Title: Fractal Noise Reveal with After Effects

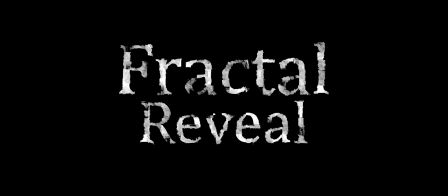[0:00]
Hi everybody, my name is Lyndon, and in this video we're going to do another type of text reveal using a luma mat,
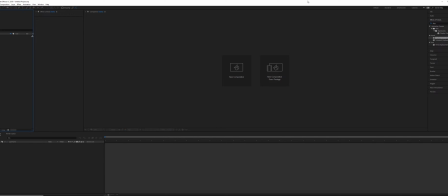[0:04]
but instead of using stock footage or using a mask, we're going to do it with the fractal noise effect. It's going to be a really, really short, quick video, but it is a useful effect. So, make a new composition, full HD, 30 FPS, 150 frames.
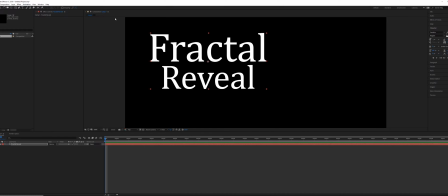[0:18]
I'm going to make some text. I'm going to send another text in frame.
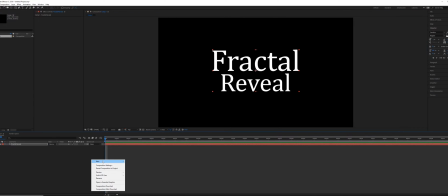[0:25]
Okay, so after we've made the text, the first thing, right click on your composition, we're going to go and add a new solid.
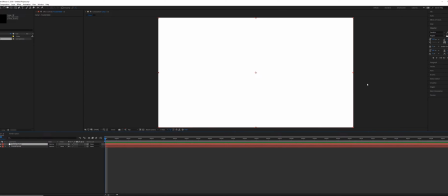[0:32]
It's going to be called our fractal mat. Doesn't matter what the color is because we're adding a fractal noise effect.
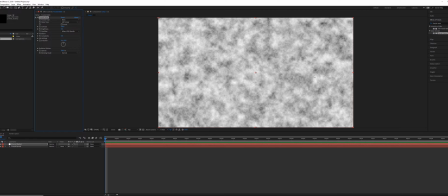[0:40]
Okay, so this effect gives us like randomized patterns essentially. There's lots of different effects that you can choose from, different presets.
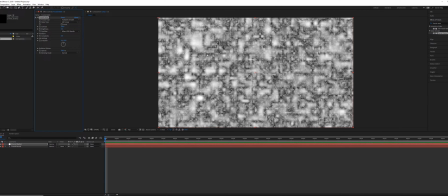[0:47]
We've got some turbulent smooth, this is what it looks like. It looks like kind of blobby with a lot of just different grain in between.
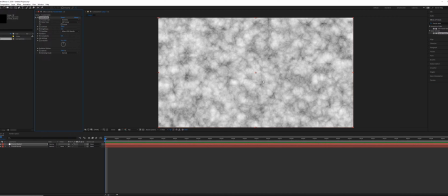[0:54]
We've got dynamic, which is very cloudy, and this is one of the more common types that I would use.
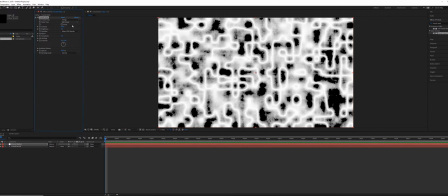[0:58]
And then we have quite a few other ones, with like string shaped ones. We have ones that are more rocky, and on even the ones that are basic,
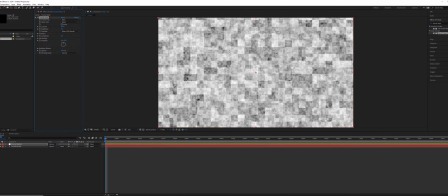[1:07]
we can change the noise type to be block, so we get like a much more digital looking effect. And you can even do things like this spline one, which is a bit more smooth than the soft linear, has less contrast. It doesn't particularly matter which one you choose, and on any one of these fractal noise effects,
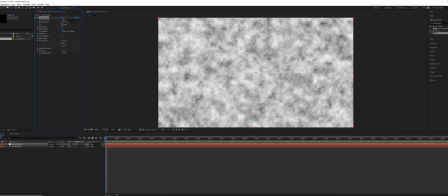[1:24]
you can add a number of other different effects to kind of enhance the shape, and one of them is going to be CC vector blur, and that can drastically change the aesthetics of the effect. So for this, I'm just going to switch this back to dynamic, and then I'm going to set the contrast to be a little bit higher, something like 200.
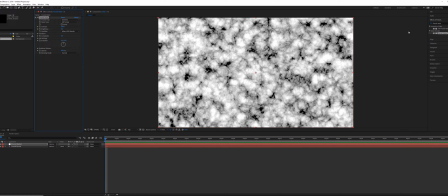[1:43]
Now you can do this with the curves or levels or any other type of color correction tool, but since this is built in, we're just going to use that. So the first thing here, we're going to make the brightness be much darker until the entire canvas is black.
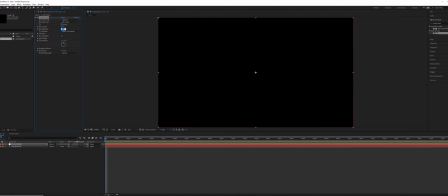[1:57]
It's going to be around 150 or 140, I guess, here. Set the stopwatch on brightness at frame 0, then go forward to the end frame, and then change that to positive 140.
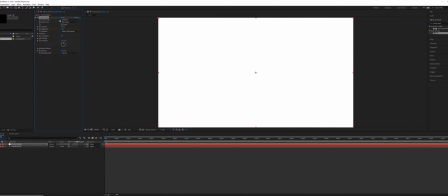[2:09]
So these numbers here for the brightness are going to depend on the type of fractal noise that you're using, but just do it high enough until it's black at the beginning and white at the end,
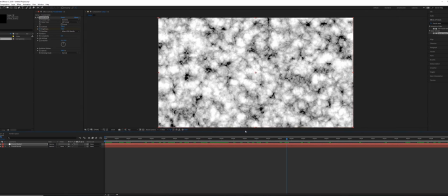[2:20]
or vice versa. Black will mean that it's not going to be showing up at all, and then white means everything will be showing up.
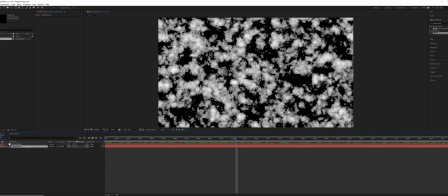[2:26]
And you don't have to just do this with text, it works with any pixels. So on your fractal reveal text, set the track mat to luma mat.
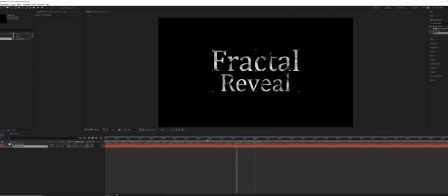[2:36]
And as we scrub between this, you can see that fractal, the actual text fractal, is being revealed, but it's revealed in a more organic way. So we don't have any linear wipe, we don't have any masks being used, and we don't need any other element to be able to control it. It's simply this fractal noise effect.
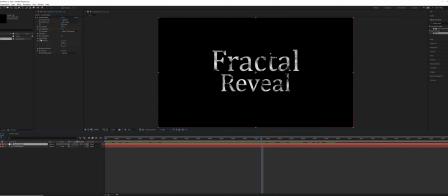[2:54]
Okay, so the next thing, if you want to just expand upon this a little bit, we'll go to the evolution settings of the fractal noise effect. Hold down the Alt key, select the stopwatch for evolution. This allows us to input an expression. So we can say time multiplied by however many degrees we want that to rotate per second.
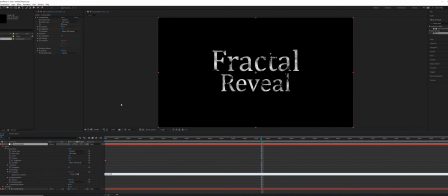[3:13]
So I could say something like 360. So every second, I want that to go one full revolution. That's going to wobble a little bit. If that's a little bit too fast, maybe half that. So that might be more of what you're going for, something that's not as static and does wobble a little bit.
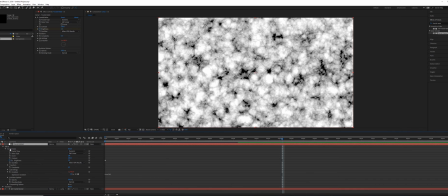[3:32]
So another thing that you can do with this would be to turn this back on just so we can see what the mat is doing. And we can leave that on dynamic, change the noise type to block,
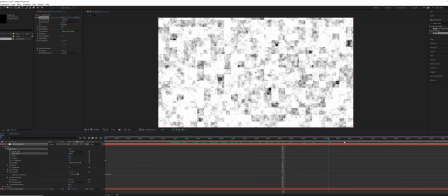[3:42]
and we can just kind of see how that's moving and see what effect that gives us.
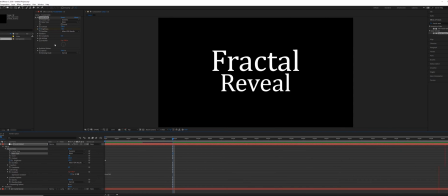[3:48]
So perhaps you wouldn't want to use that with the evolution, maybe you do. You could also really easily use this with a displacement map. So if you wanted to add a displacement map, what you can do is add a new adjustment layer, call this displacement, and add a displacement map effect.